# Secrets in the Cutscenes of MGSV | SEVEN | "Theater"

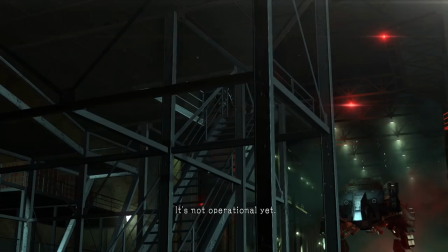21:46 The camera takes on that floating phantasm quality that I associated last time with the presence of Psycho Mantis.
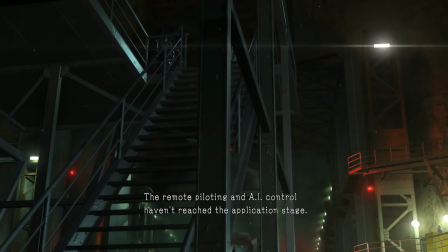21:53 We glide behind the truck and pad up the stairs in handcam mode to zero in not on Skull Face, but first Huey beside him.
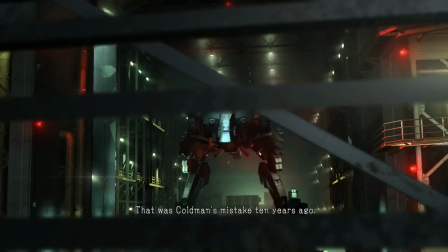22:02 The camera frames Huey's new exo-legs, frame being the operative word,
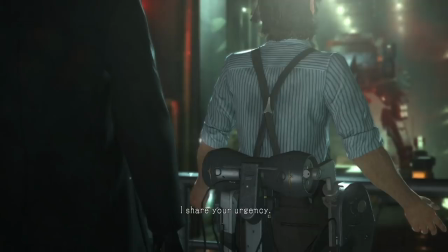22:07 framing his legs and Sahelanthropus together in one image, strongly implying thereby the link between them. Huey needs the philanthropists we'll find, as much as Skull Face does.
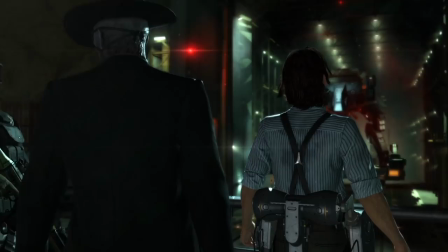22:18 As this shot hints, completing this revolutionary new weapon is to be Huey's way up,
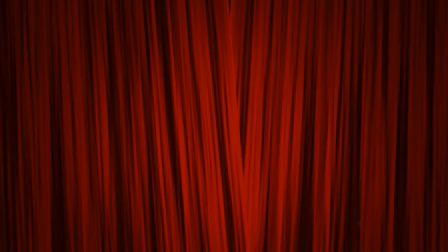22:23 the way he'll stand as his own man on his own two legs. But he'll leave his mark on history.
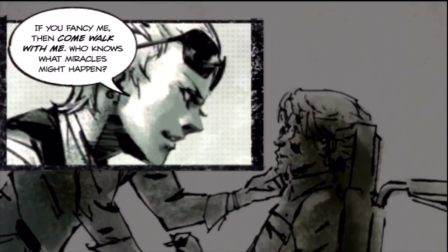22:32 What? I only like those who can stand on their own.
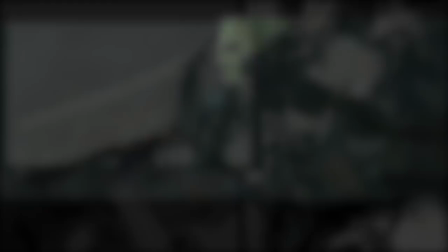22:37 If you fancy me, then come walk with me. Who knows what miracles might happen.
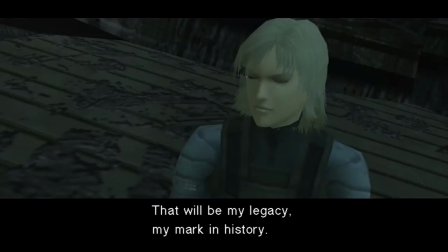22:45 I want my memory, my existence to remain. Unlike an intron of history, I will be remembered as an Exxon.
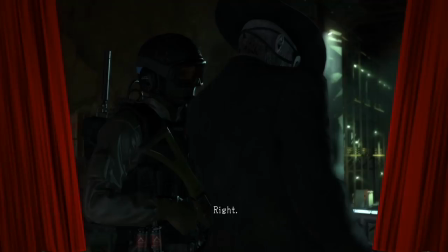22:54 That will be my legacy, my mark in history."
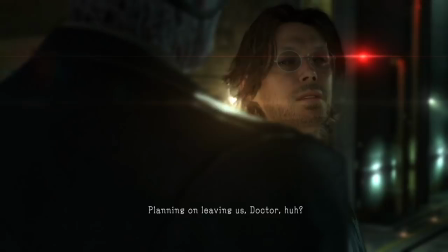22:57 But we also see, of course, those legs are not truly his own, nor will be that contribution to history.
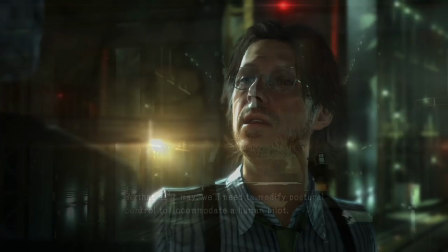23:05 Huey, we see, is dependent on some greater organism for his own life, the organism, or rather organization,
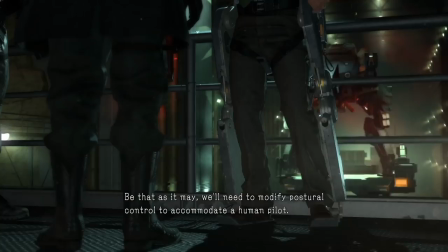23:11 that made both kinds of Huey's legs possible.
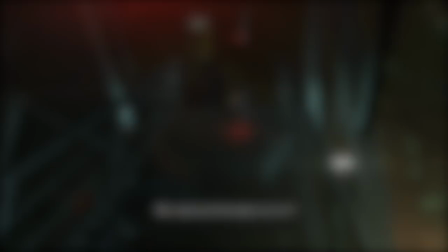23:15 We're also introduced here to a major recurring visual motif regarding Skull Face, the bleary red light.
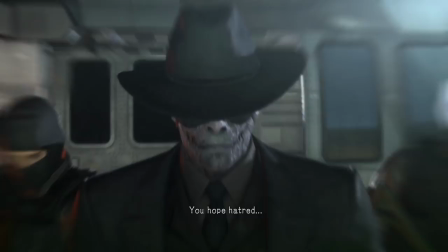23:23 But more on this strange phenomenon that seems to dog his trail like a ghost will come in due time.
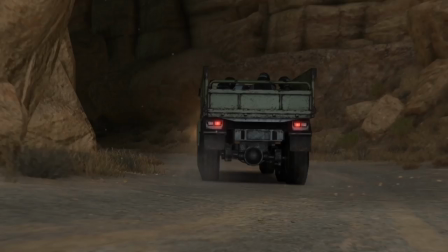23:34 There's a bit of misdirection here too. We might assume this truck has Skullface on board at first, but in reality,
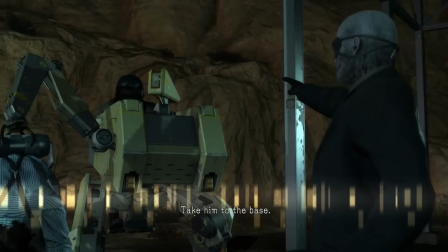23:40 these are the men that Skullface has arranged to transport Huey from this extremely secure and remote location to one he'll be more easily captured from,
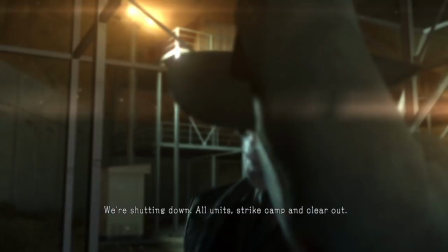23:49 the Soviet base camp. Yet it's all framed as a punishment, even an exile.
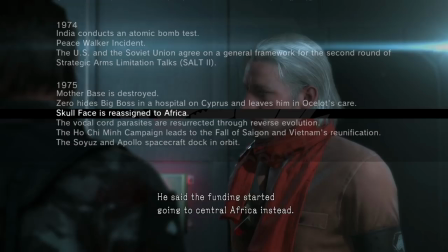23:54 Here I can't help but think in turn of how Zero supposedly banished and exiled Skullface to South Africa,
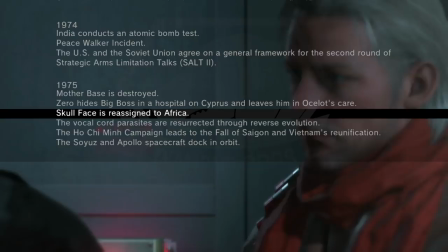24:01 which is exactly where he could do the most damage. Irony of ironies. Though I doubt in this case that that was by Zero's conscious intent.
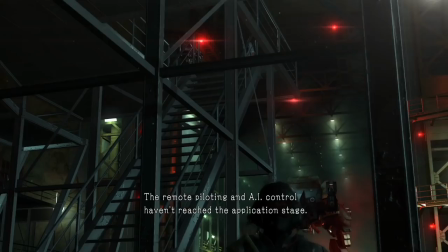24:10 But I digress. We enter the scene in medius res, in the middle.
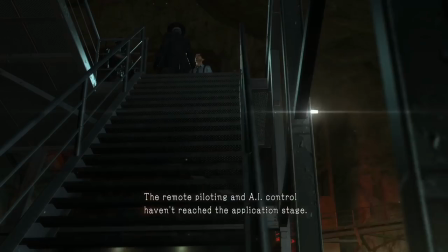24:15 A very old storytelling technique that goes back to ancient Greece. But we can still deduce the rub, as Shakespeare said.
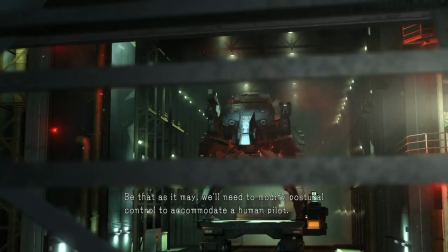24:22 All along, before now, Huey's been thinking that Sahelanthropus will be piloted via AI.
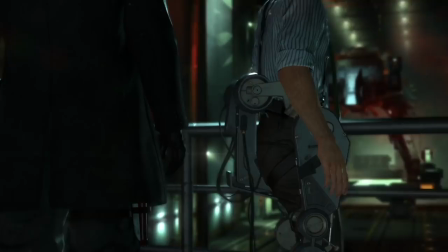24:28 We'll later put together the facts as follows.
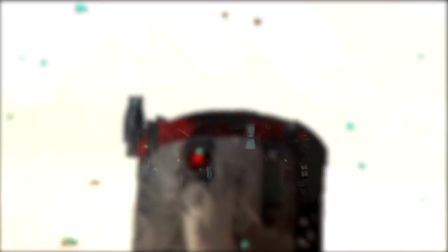24:32 Up until this point, Huey has been led to believe that Sohalanthropus, this weapons platform he's building for Skull Face,
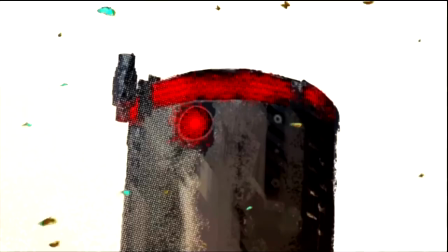24:39 will be piloted via AI, much like the Peace Walker Project nine years prior. In fact, we'll later learn that this plan was so serious of a goal that Skull Face at one
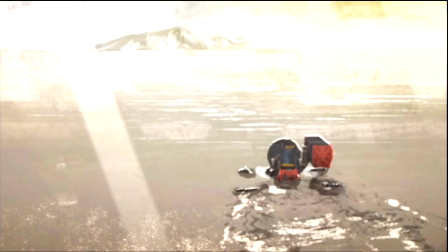24:49 point had Dr. Strangelove and Emmerich work on the machine's AI together, much as they had in the Caribbean nine years ago after dredging the original from Lake Coulsibolka.
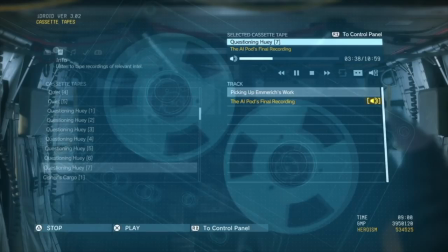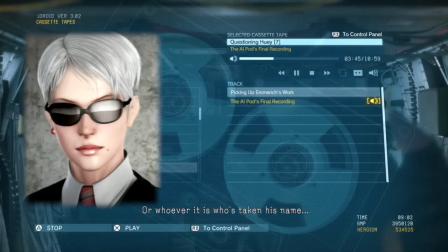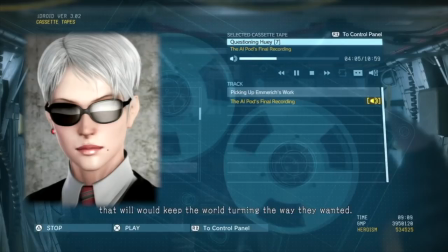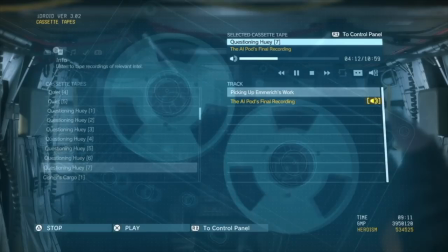25:37 That will would keep the world turning the way they wanted."